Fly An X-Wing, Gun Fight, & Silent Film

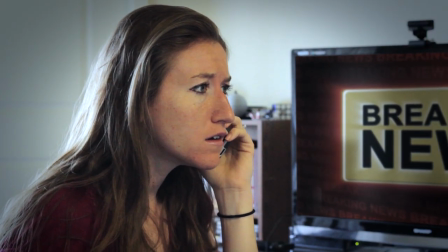Hello? What are you doing? What? Nothing. Then what's all that noise? I'm driving at the top down?
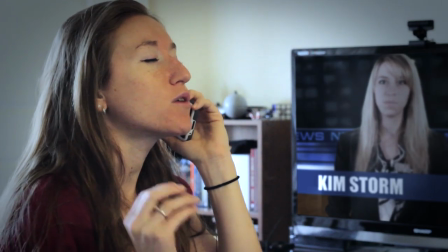You don't drive a convertible, Andrew! I don't care how or where you got that thing, but- Wait, how did you know I- It's all over the news.
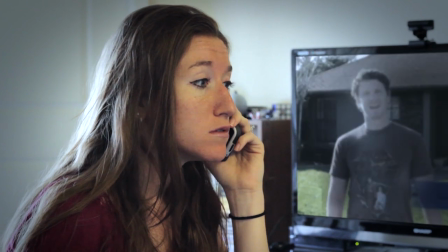Oh. I want you to bring it back right now. I can't. Can't or won't?
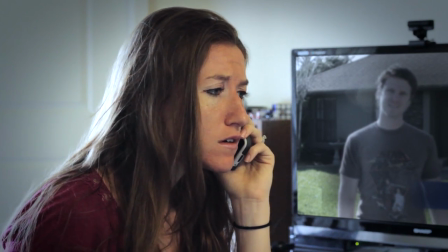Either? Andrew! Right! Right after I go blow up the dust.
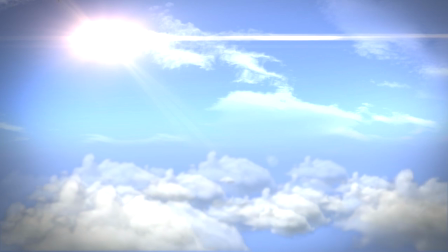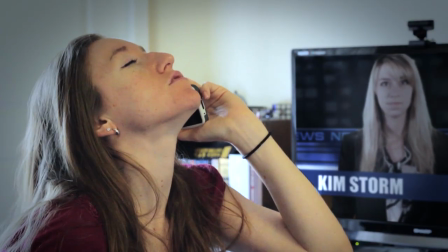Andrew?
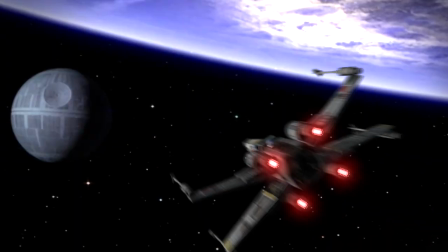So I had a lot of fun shooting this one mainly because I get to fly an x-wing in this but I think the best thing about this short is its dialogue.
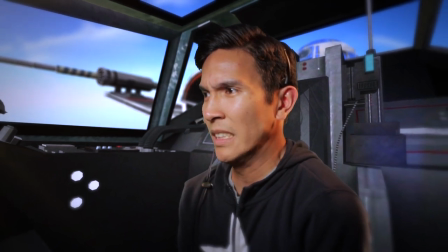I normally suck at writing dialogue but this one seemed to flow really well and the banter between me and my wife who is my my fiancee at the time of shooting this it worked really well but mainly because I stole a couple of lines from the show Archer if you're a fan of
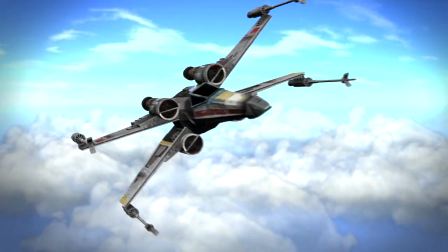that show I bet you can pick them out. But for all of the X-Wing shots in this short, I used Element 3D.
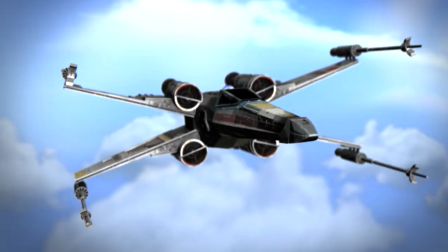But if I was going to do something like this again, and if I had the budget, I would definitely build an X-Wing cockpit, like a physical one that I can sit in just to have something physical to tie all the effects together. And I think that's a problem of mine that I have.
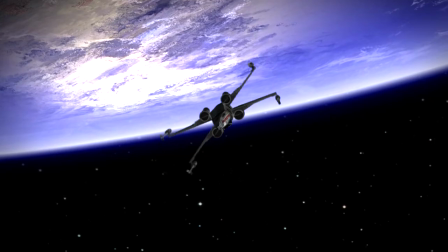I always have these grand ideas that are way too ambitious for my budget. I'm constantly trying to remind myself that bigger doesn't always mean better. And sometimes the simple things work just as good as the big budget things.
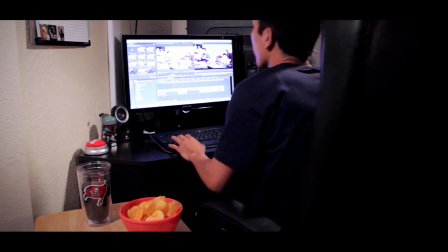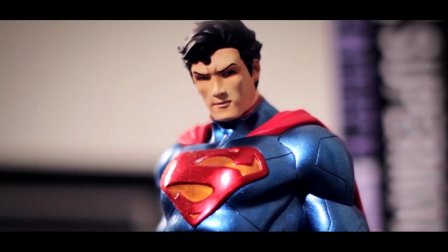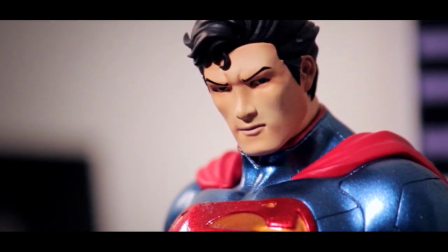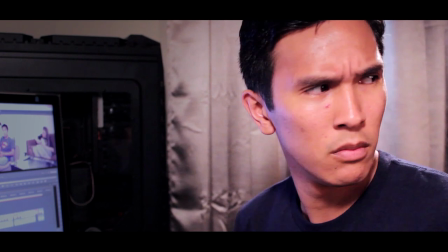So this was another submission for a Film Riot Monday Challenge. This time around it was giving an inanimate object emotion and I really wanted to go simple with this because when I heard it was given an inanimate object emotion I immediately went to the Cool Shuffle Effect and just relying so heavily on the editing for this one.
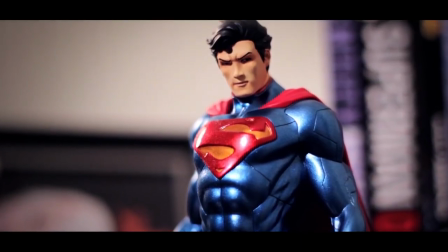Basically the Cool Shuffle Effect is giving a character emotion based off of the sequence of shots that you choose.
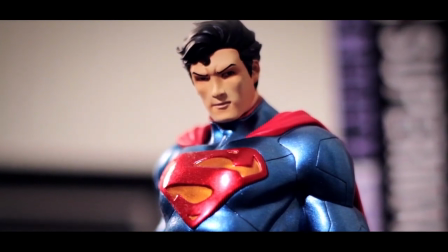So in this case it's conveying hunger in Superman by cutting back and forth between him and the bowl of chips. And this video is a perfect example of sometimes these simple ideas are the most effective because I won this challenge. I was very surprised because some of the other works that I went up against were really good. And I can't take full credit for this because the final shot of Superman with the crumbs on his chest wasn't my idea. It was my wife's idea because originally I was gonna have Superman completely disappear. And I'm glad I went with that because it ended up being so much better than what I had originally planned. The only thing I would change about this video is that the shots were just very static and nothing really to them.
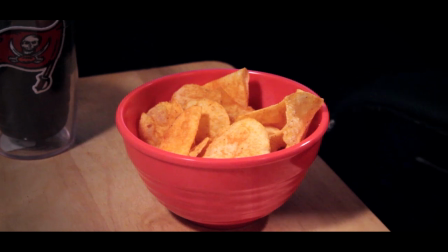So I ended up digitally zooming on almost all of them.
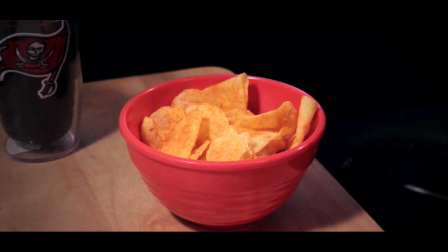But if I was to do it again, I would actually use a physical dolly and just give the shots a bit more like feel and make them more dynamic. So that's the only thing I would change. Aside from that, this video is probably one of the rare occasions again and where it ends up being pretty much perfect. So that's all I have for you today. If you enjoyed the video, be sure to like, comment, and share, and consider following me on Twitter, Facebook, and Instagram. If you're new to the channel, please do subscribe. I'll be uploading more videos like this in the future, and hit the bell icon to be notified when a new video goes up. Thanks as always for watching, and I'll see you in the next video.